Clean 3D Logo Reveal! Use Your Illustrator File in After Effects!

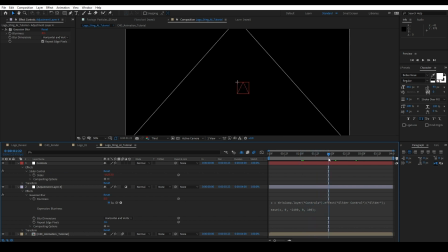16:27 And now what's going to happen is as it flies in, we're going to have a little bit of a depth of field here. But I'm realizing I made a mistake already. So what I want to do is I want to shrink this parameter down.
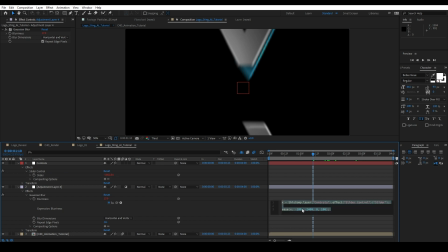16:40 Let's say negative 1800. So I'm shrinking down the amount of space for these variables to work. So now instead of, you know, 2400 pixels, I'm only working with 600 pixels here to decide how fast to go from 0 to 100.
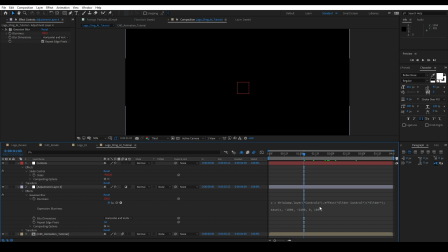16:57 And this is an ease expression. It's not a linear expression. So it's gonna correlate values with weighted values, essentially. And now we have depth of field, making this look even more natural. Using just a simple Gaussian blur. We don't necessarily have to use 100 either. We can do 250, we can do 60.
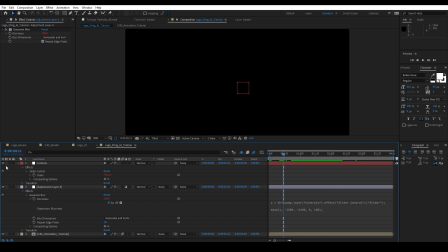17:16 I just picked 100 for this tutorial. All right, let's use another expression here with a solid. We're gonna create a solid black layer here. I'm gonna duplicate that, drag them both to the bottom. On the top black solid, I'm gonna add a gradient ramp. And then let's switch this to a radial.
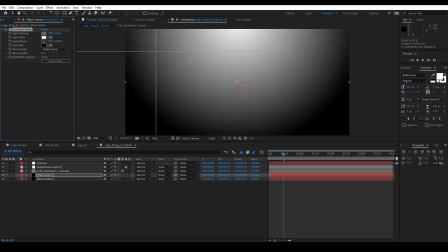17:34 Let's swap the colors. Let's move the center to about right there.
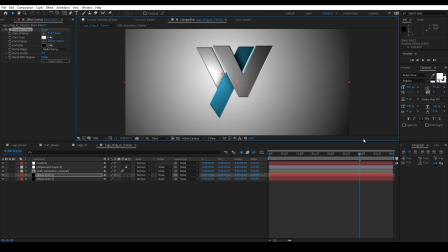17:38 Drag out the other part of the ramp like this.
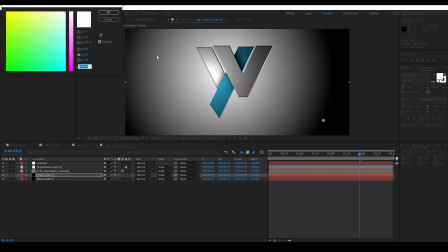17:44 Let's change the colors here.
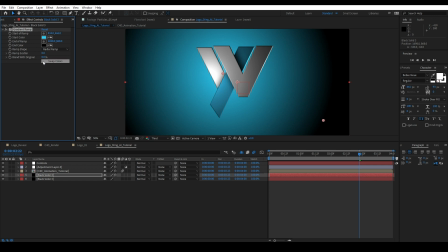17:48 That looks pretty good. I didn't really want to use the exact same color, but it's okay. And then I'm gonna scatter, just increase the scatter a little bit so it looks a little bit more natural. And then with the blend with the original, let's go up to about 80. I want this very soft effect.
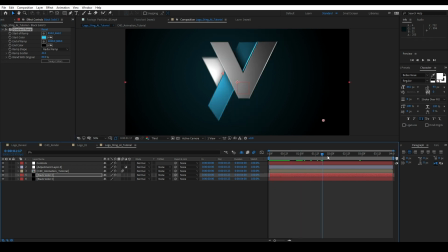18:02 I don't want it very heavy. And now we've created a little bit of some depth to our scene. However, it's not perfect yet. So what I want to do is I want to come over here and hit T to bring up opacity. And let's go ahead and open up the controls again.
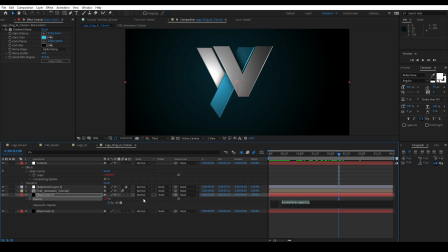18:16 Now on the opacity, I'm gonna hold down the Option or Alt key and start another expression. Let's create another variable X equals pick whip. Same thing that we did before. In fact, we're writing the exact same expression. So if you wanna copy it, go for it. But we're gonna change some of the values.
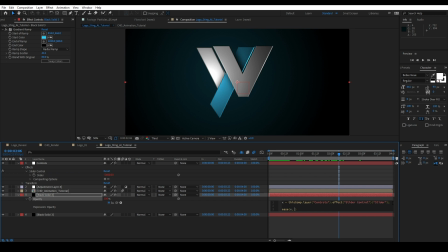18:33 So let's start at about, I'd say, negative 500 this time. Again, subject to change. And then let's do 100 to zero.
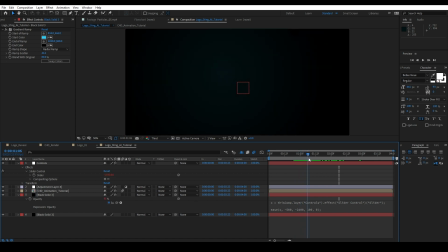18:43 Now what's gonna happen is we're giving the illusion that the camera is flying forward because this is the camera Z position.
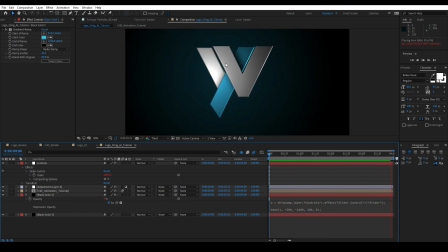18:54 And it looks like we're flying towards some form of light. I have some particles here that I like to use.
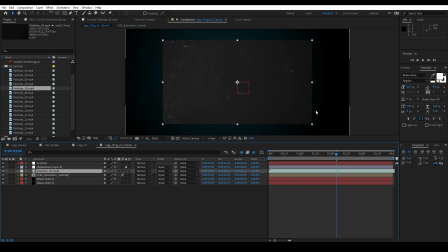18:59 So let's just drag some particles on. Use this size here, like so.
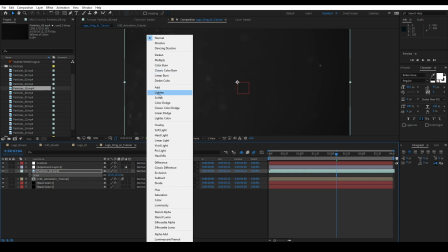19:08 And switch that to screen.
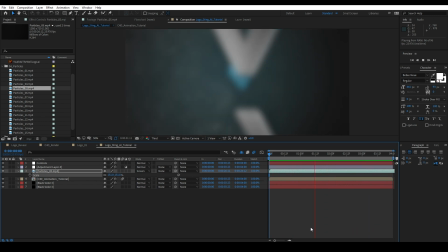19:14 And there we go. You've now successfully made this effect. And you don't have to use these particles, you can use anything else. I just like throwing in particles to add an extra sense of depth to my effects. So we pretty much started with an AI object, guys. We moved into After Effects and we created this animation right here using the
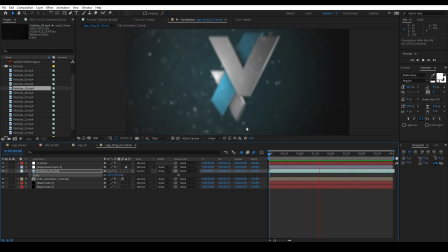19:31 built-in tools in After Effects with no third-party plugins or presets.
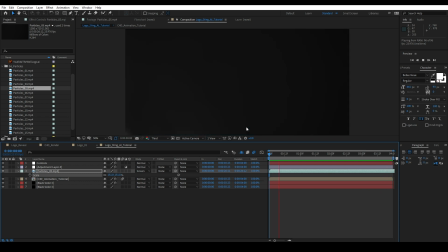19:36 I hope you guys can find some inspiration from this tutorial to do some pretty cool things with your logos, your animations, or maybe even some VFX out there. I would love to see that. Let me know in the comments below what you guys think of this tutorial. Please be sure to like and subscribe to the channel, guys.
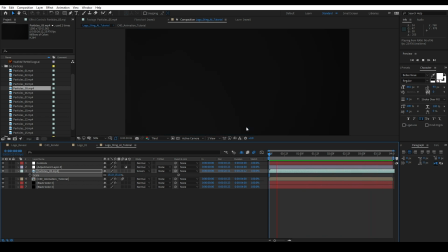19:51 So that's pretty much it, guys. I hope you had a lot of fun and I'll see you in the next video. A storm is coming, but I'm prepared.